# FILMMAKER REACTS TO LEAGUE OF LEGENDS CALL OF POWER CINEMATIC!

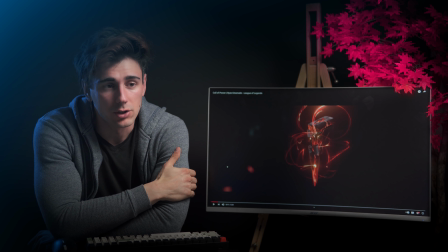11:40 And you know, of course, being red, we do associate red with a dark color, because if for example it was blue, blue is used as a good color in general. That's just like what color schemes do. Purple, because it's between blue and red, is the in-between color, and things like that.
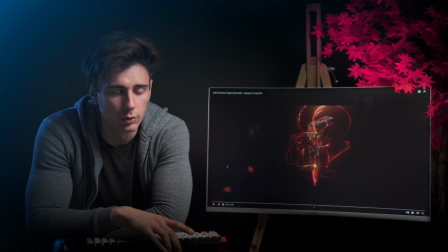11:59 Like green and blue are usually good colors, so you will not see them being used in this way.
And forgotten.
Forgotten, we fade off.
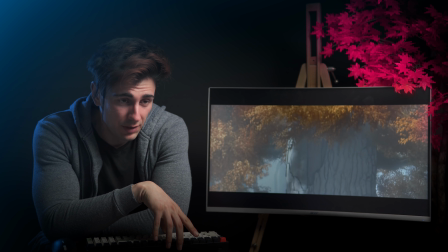12:11 Really cool. So this is really interesting because at first you can't tell the scale.
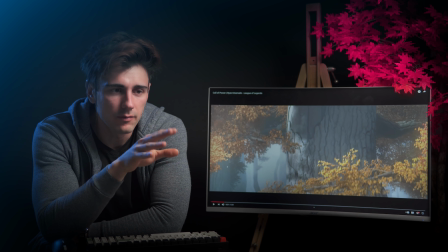12:18 Of course the colors are really pretty. We have a very cool kind of like white canvas when it comes to the forest and fog, but the leaves are quite nicely like yellowish, like orange, which gives you like a fall kind of like situation.
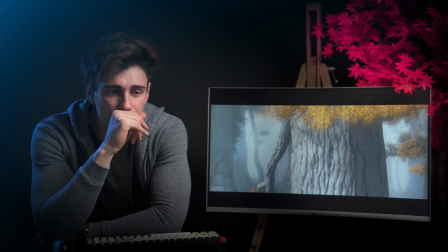12:33 It transformed fields of bare stone.
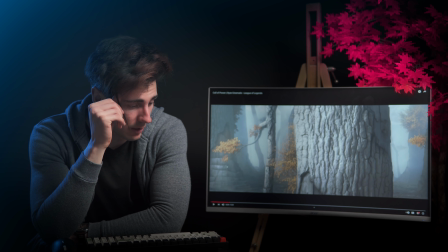12:36 So it's interesting because the narration also kind of like has a parallel relation to the visuals, because he's talking about like what this thing has done and how much power it has, and you're like, okay bro, I mean cool, but it's like a forest, and then you realize the massiveness of the trees,
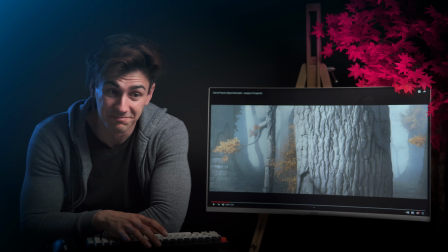12:54 and you're like, oh damn, it must have like good dirt and shit.
Into wonders of life.
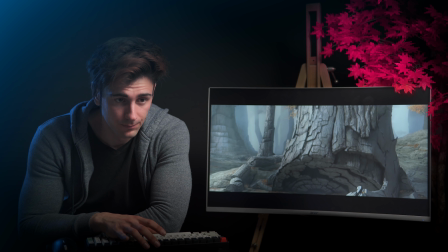13:02 Very cool.
And magic.
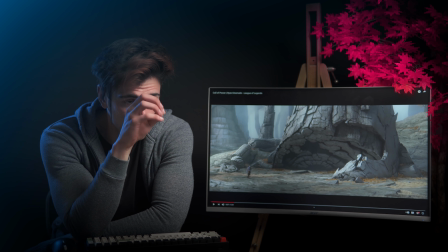13:05 Like just having him there walking to that tree that we just went from up down, it really sells the vastness and the size.
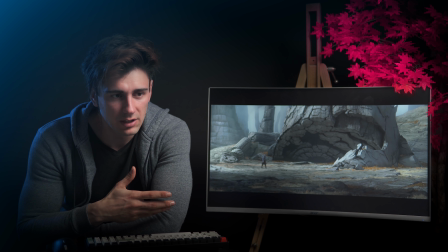13:15 Really cool. So from the way that he's walking, in carved mountains,
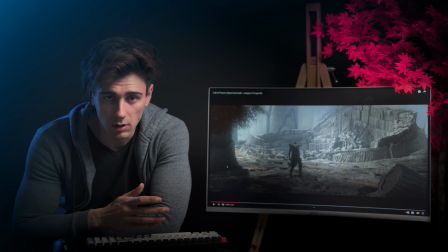13:20 we get the sensation that this guy has been through a lot, you know, and through his voice and the tone. So I really like what I'm seeing.
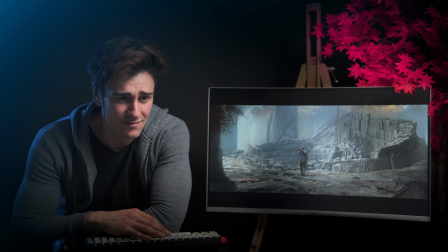13:30 Drained oceans and burned sky.
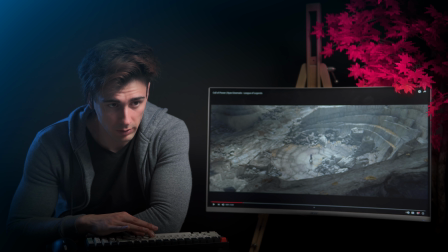13:35 I love this shot, actually. This is a really cool shot. When a character approaches something,
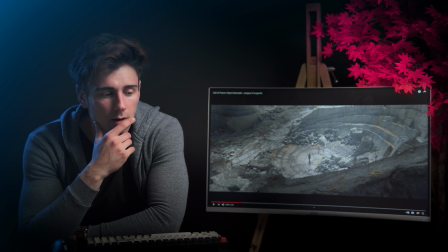13:41 it gives you a sensation of wonder, as if we are looking from far away, because we'll still want to look, but we're not sure. Like, let the guy come close and we'll look from a distance. Then this kind of like drone shot rotating through the pivot point that is the character, and when he has arrived,
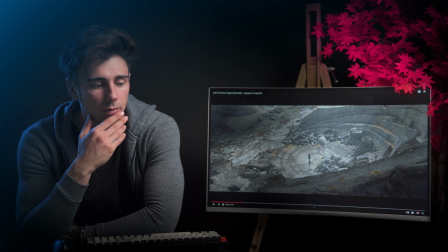13:58 it gives us a sensation of like watching from afar, and it gives us a good perspective,
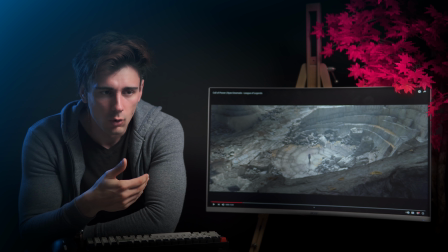14:03 as well as that kind of feeling like we're not with them, we're sitting a bit further out because we don't know what's happening.
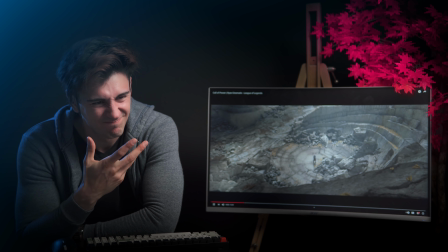14:08 Eyes.
It builds tension and like weirdness, if that makes any sense.
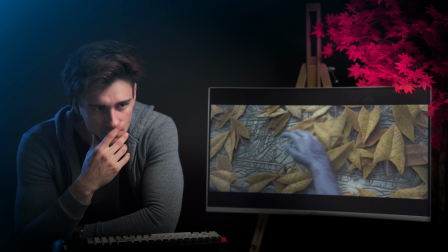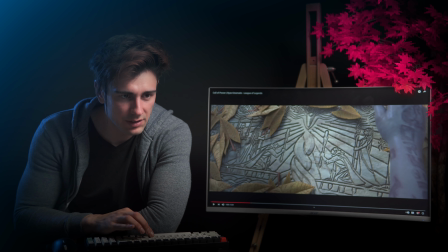14:20 It never faded.
I don't know if you guys noticed, I didn't notice this the first time, the leaves are stone.
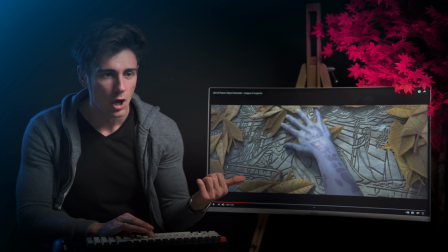14:26 So the whole thing is not actually a forest, it's like stone, because when he moves his hand, listen to the sound design of the leaves.
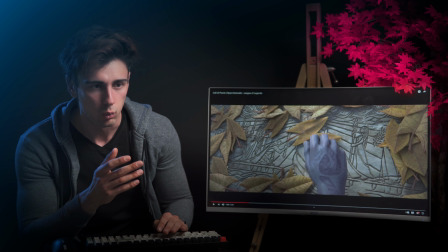14:34 It's not actually the sound of the leaves, it's the sound of like rock and metal.
It never faded.
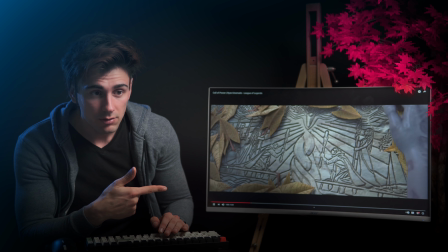14:40 That's really cool.
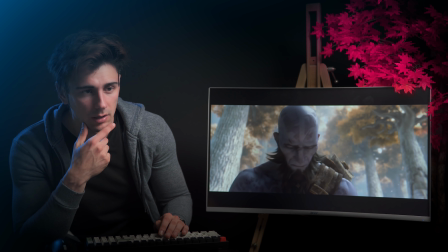14:45 That's really cool, man.
It only grew stronger.
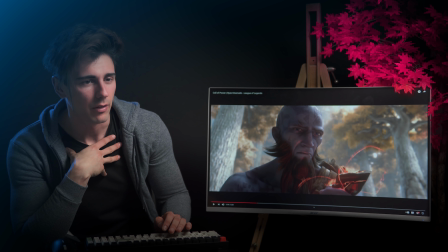14:50 So is that the whole thing? Because at first I thought he had like a piece of it, but I think it might be the whole thing.
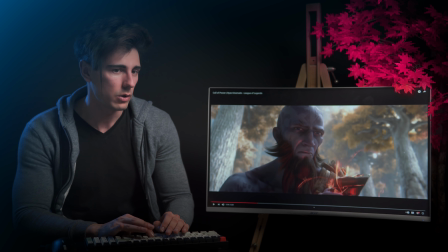14:58 Really quickly, guys, when you're dealing, this is of course animation, but when you're dealing with effects such as this that are completely visual effects,
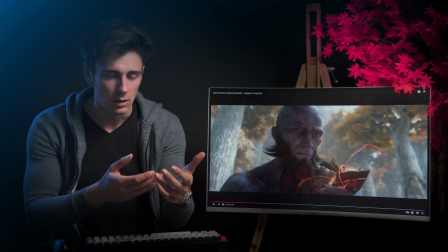15:05 let's say you had a nice cool piece of 3D printed rock prop thing, and then you would put those assets within After Effects. Careful how his face is illuminated by the fact that this thing emits energy, which you would not be able to do on spot, on location filming.
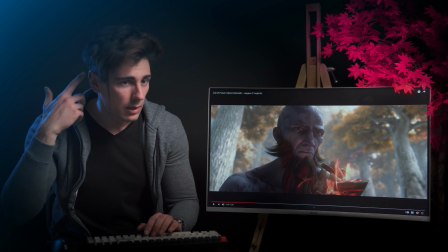15:24 But if you had an LED like the one that I have next to me, putting me a cool kind of like bluish ring light at the edge light,
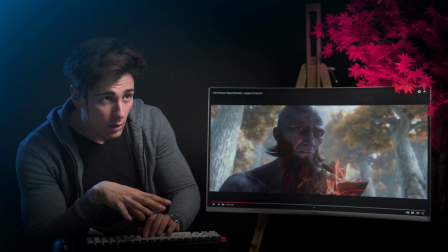15:32 you can use this the same as a physical kind of like element when you're filming to really help with post-production,
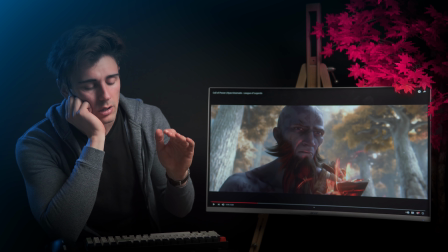15:40 and it would take your visual effects to a really next league compared to like not doing it.
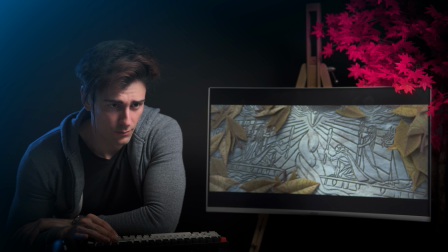15:50 Hidden away, waiting to be found.
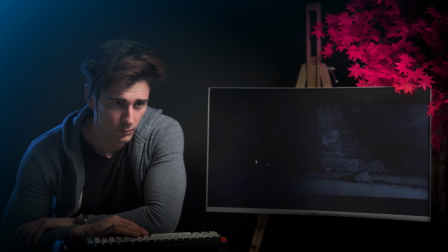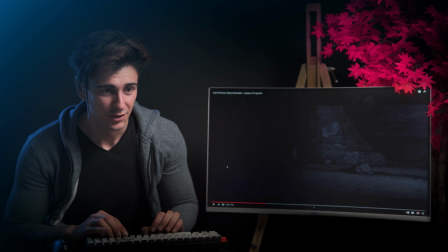15:59 Mate, this transportation is so sick.
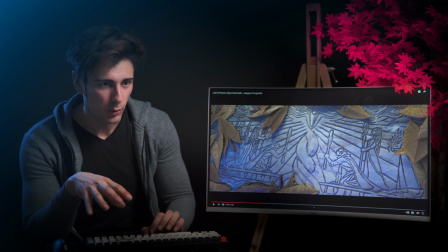16:04 So it's funny because they don't show him teleporting from point A to point B. They use sound and flickering to, you know, show but not show that this is happening, and then they just use the final teleportation,
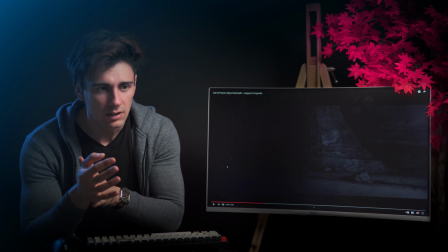16:21 which is a really cool idea if you think about it, guys. If someone is making like a short film and they're on a budget, this is a really cool way, like use flickering stuff and sound design, and then just spend time to make one visual effect transportation versus having to show transporting out and in.
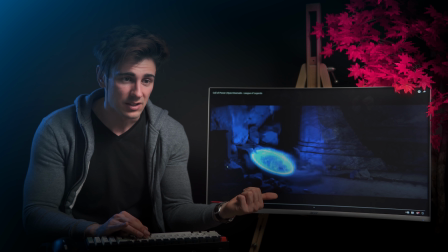16:38 And this is really cool, like you have this and the smoke particles going in, and then his face is in.
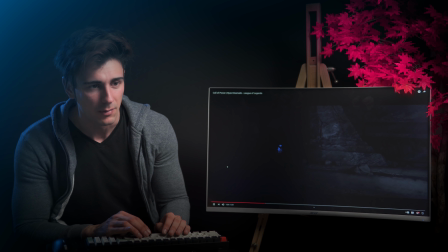16:45 So sick, man. You can definitely do this because if you notice again, even though this is animation, if you want to replicate this, the camera stands still basically.
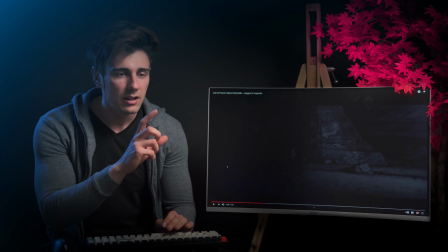16:54 So if you shoot in 4K, you can put a bit of like handheld movement or like drag it out and in and out. But what I'm trying to say is you will not need to do complex 3D tracking and 3D rendering of assets.
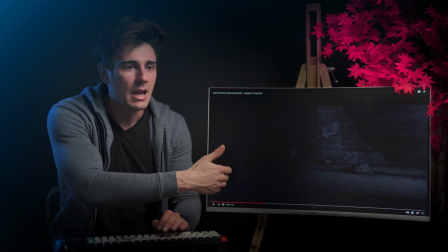17:07 You can use pre-rendered visual effects and then pull the same thing off, because as you can see here,
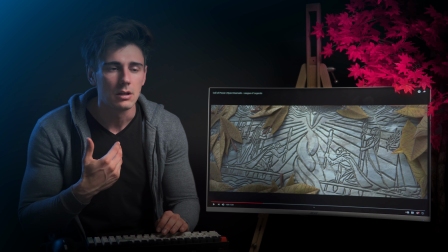17:12 they don't do anything fancy with the camera, but the sensation and the world still gives you
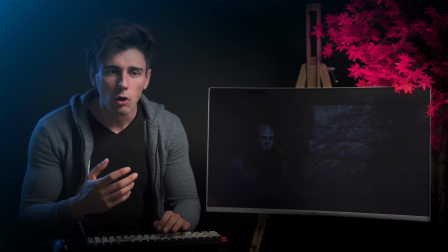17:20 a really epic feeling, man. So it's not always doing crazy things to pull things off.
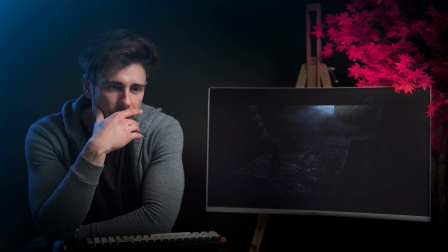17:25 The stronger it grows, This shot, man. the louder it calls.
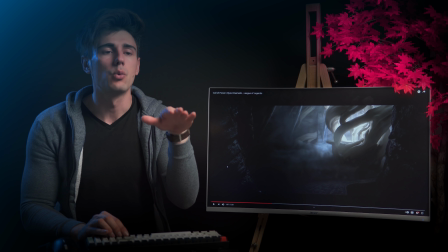17:31 Oh, sick. So we're starting from ground up and then we pivot upwards, but we're quite high, just again to give us the scale, man,
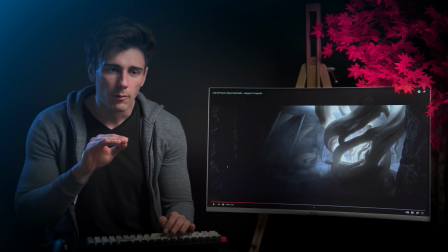17:40 and the importance. And we are approaching just as he's approaching.
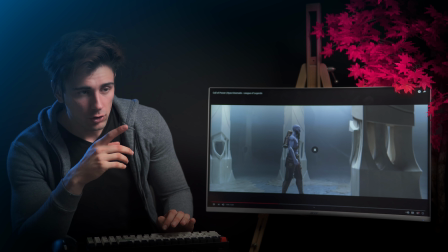17:50 Gorgeous, mate. I love it. So these are kind of like the placements for those shard crystals.
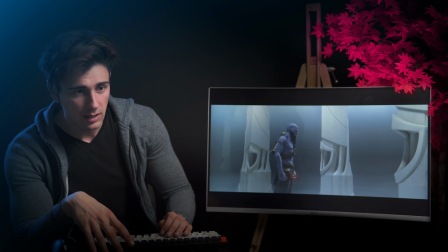17:59 And he's gonna put this one in, and then we're gonna transition to the flashback.
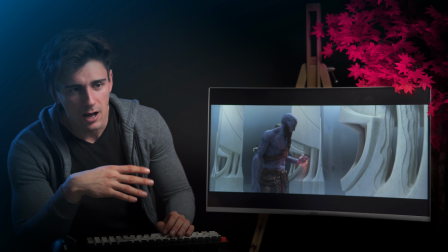18:05 So I think he's taking it back. I think what happened To claim this power. was because he had it. And as he says at the end, I'm letting it go, because he saw what...
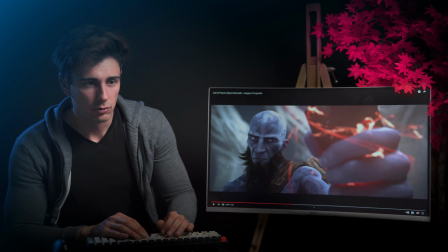18:18 I also like the transition between this and the flashback.
Control.
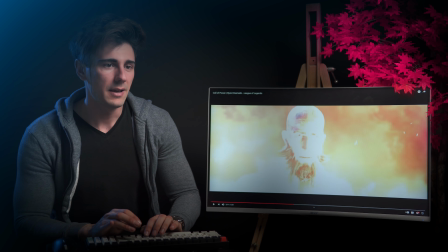18:22 We've talked about flashbacks a lot in previous episodes, but basically, here they don't do exactly the same, but they do something similar.
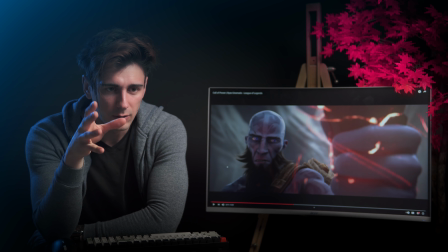18:30 Basically, it's really good when you're doing a flashback to use an element within the scene to transition to the flashback and keep that element the same.
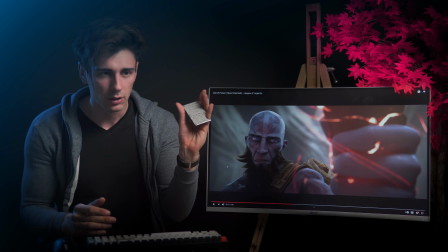18:38 For example, let's say the rich wallet was some form of epic thing.
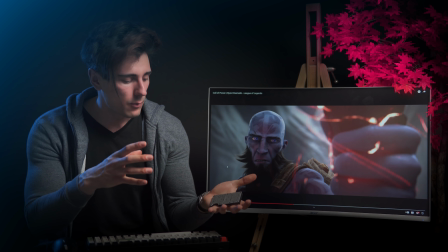18:44 I would do this, right, and then the camera would focus on my hand and this, and with it, keeping it on the same frame, we would transition to a different location.
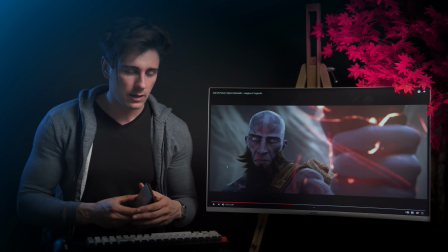18:55 Or like I hold it like him,
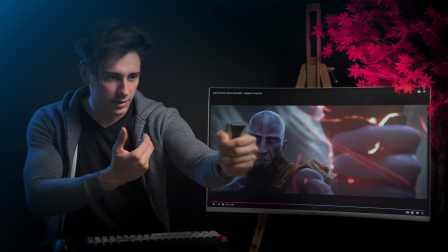18:59 and what they're gonna do is now you can do this and then keep yourself and the subject the same and transition the environment. You can do this with a green screen in both locations but keep you the same.
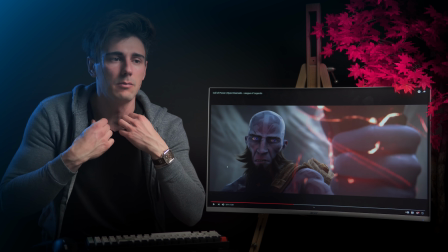19:10 So that way, that element being the same really helps with like the flashback transitions.
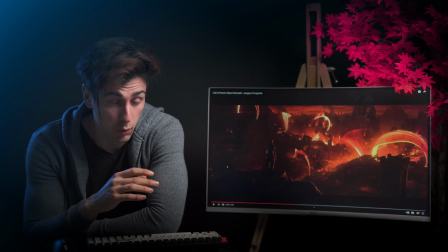19:20 So here is like that thing when boom, basically, and like an entire city became nothing, man. And I think he had to do a lot with it.
Naive.
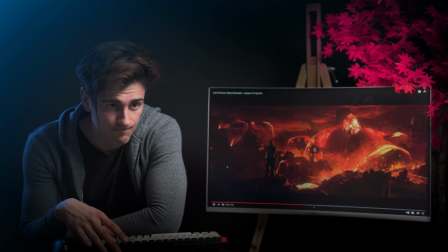19:33 So this is really nice. He's on 1/3 but quite small.
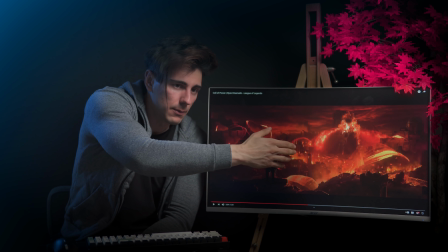19:39 And this gives us room in the frame to really look at the destruction.
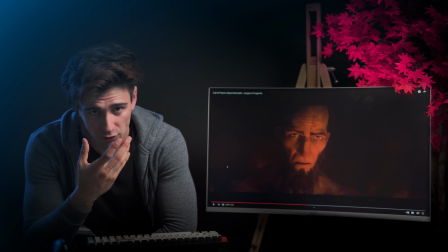19:44 That's really good. And when it comes to expressions, they cut on the other side, which is the front,
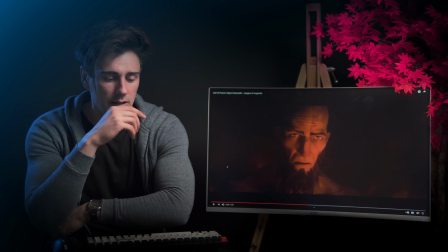19:49 and we have a close-up because we really want to focus in like the subtlety when it comes to face.